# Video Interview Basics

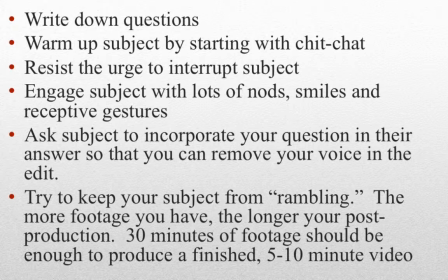Try to keep your interview concise. If they mention something that you really want to dig into, re-ask the question from a different angle and have them rephrase their question in the answer, and you can edit pieces together into something coherent.
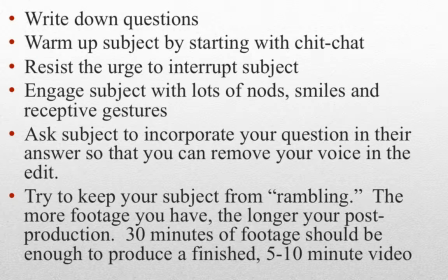So try to keep it short. 30 minutes for a 5 to 10 minute video should be plenty.
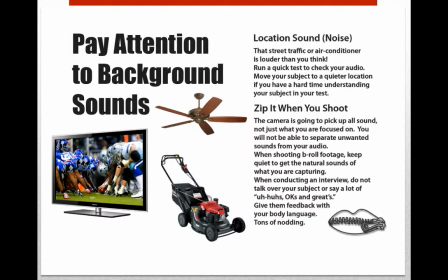So this is where having headphones or earbuds is really important. We don't realize how much noise that the refrigerator or air conditioning makes, or the TV or the fan. So, if it's in the other room. A video recently was ruined by a family member who's on a cell phone in the other room, and they weren't listening.
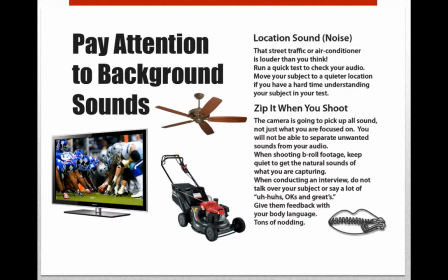They were just looking at their monitor. So make sure that you use some headphones. Make sure that you can hear your subject above all else. And also, when you're in there, we talked about zipping it when you shoot. Don't talk over the top.
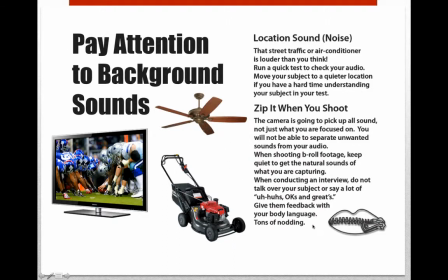Don't say, it's okay, that's great. Just give them all that good visual body language and, lots of head nods and smiles.
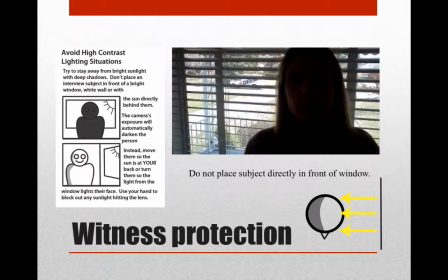Smile, smile. So we've all seen this kind of video, right? The witness protection.
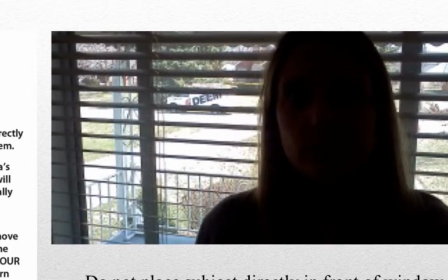This is caused by putting a subject right in front of the sun,
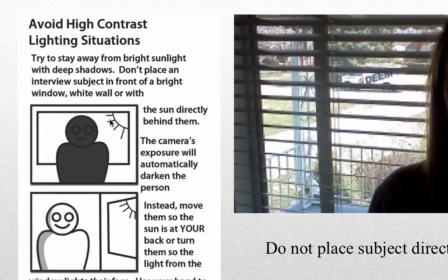and the iris on the camera shuts down and exposes based on the light, and it shuts down all the detail on your face.
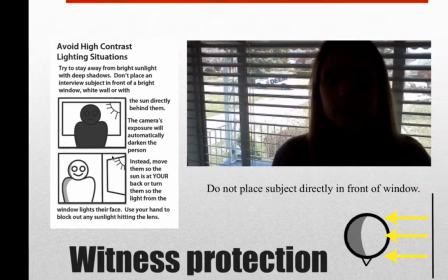To fix this is just to turn your subject, use the window on the side, and spill the light on the side, just like this.
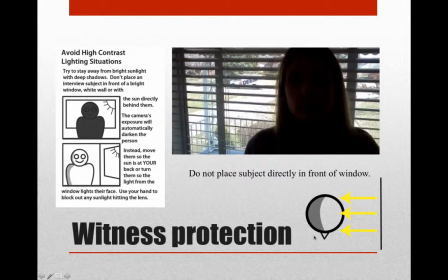If you're outside, make sure you take notice to where the sun is. You can actually kind of recreate this outside accidentally if the sun's behind your subject, especially if it's later in the day or early in the morning. Make sure the sun is behind you and on your subject's face.
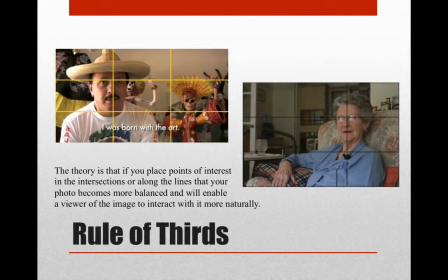Okay, so if you've had any photography experience, you'll recognize that this is the rule of thirds. And essentially what it says is that the points of interest kind of fall on these axis points. If you were to slap this Brady Bunch type of grid over your framing, that the access points would be your points of interest.
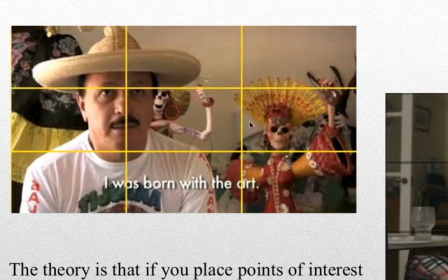So you can see this gentleman's eyes, and you generally line their eyes up pretty much right in the,
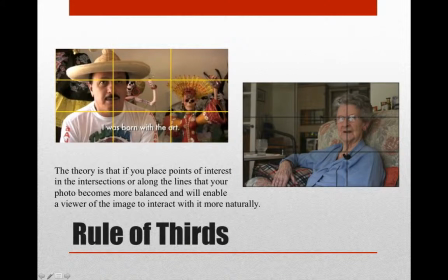no matter how tight or far away you get with your framing, you want the eyes pretty much on a point.
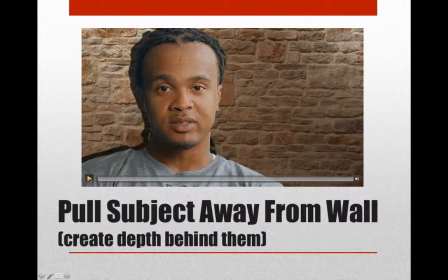Okay, so this happens quite a bit is folks put their subject right on a wall, and often it's because they don't have the room or they just don't think about it.
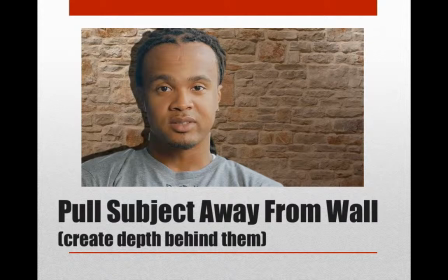We just naturally take pictures of people standing up against walls. But if you just pull them back a little bit, you give them a little, they become more of the focus.
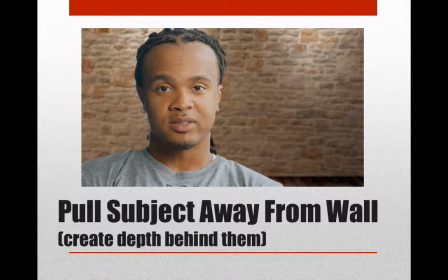It becomes a lot more interesting. You've created some depth behind them. The shadows aren't on the wall. And it's just, if you watch interviews, reality TV, they're never sitting, in a corner or right up on your front door or on your wall.
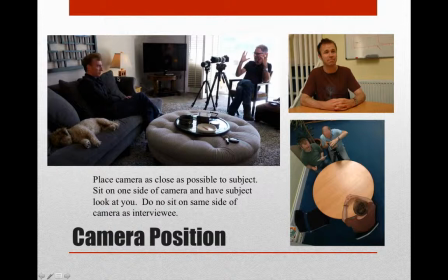So let's talk a little bit about where the camera position is going to be. Generally, you're going to have, let's look down here at the table, folks.
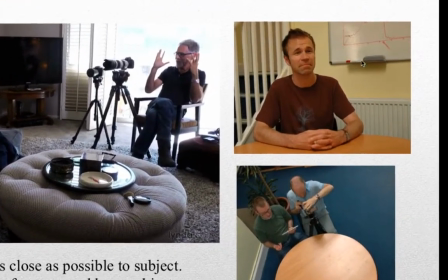And this is the gentleman. He's on the left-hand side. He's in the rule of thirds. And he's looking across the camera.
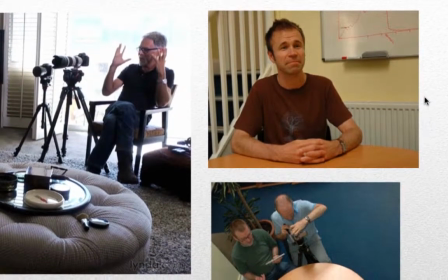Here's the camera right here. And the interviewer is right on the right side looking at him.
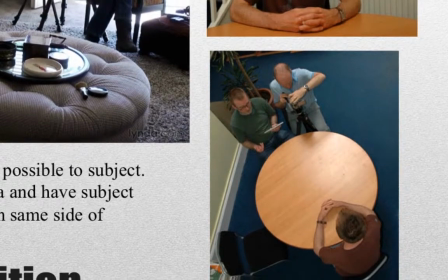Have the subject look you while you talk to them and ask them the questions. So you can see the flip from over the top.
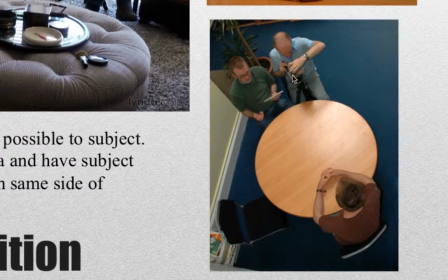The interviewer is sitting directly on the side of the camera. Don't sit way to the side, but just sit right to the side of the camera.
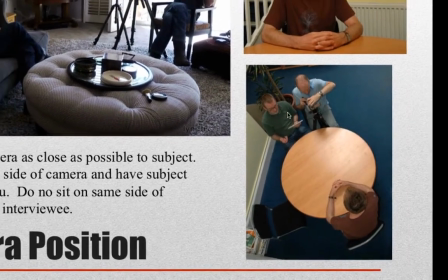Have them look across the camera towards you. Don't sit on the same side as the framing.
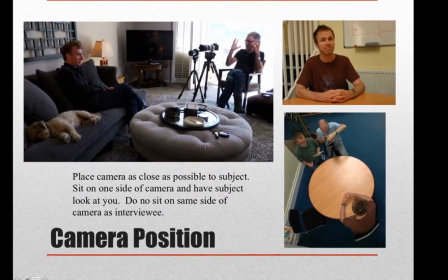If they're on this side, don't sit on this side of the camera.
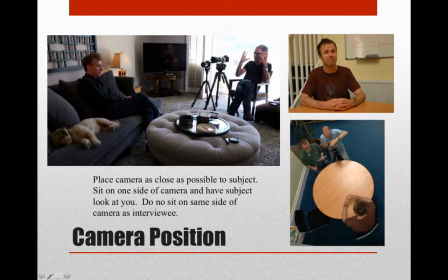Have the axis of their eye line across the camera so that they have some nice leading nose room out in front of them. Here's just another image of a gentleman sitting next to his couple of cameras.
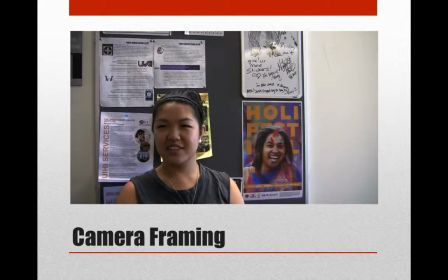Okay, so just looking at this, you probably can kind of tell there's a few things wrong with it. Let's kind of go through some of them. So the first one that I'll point out is the rule of thirds.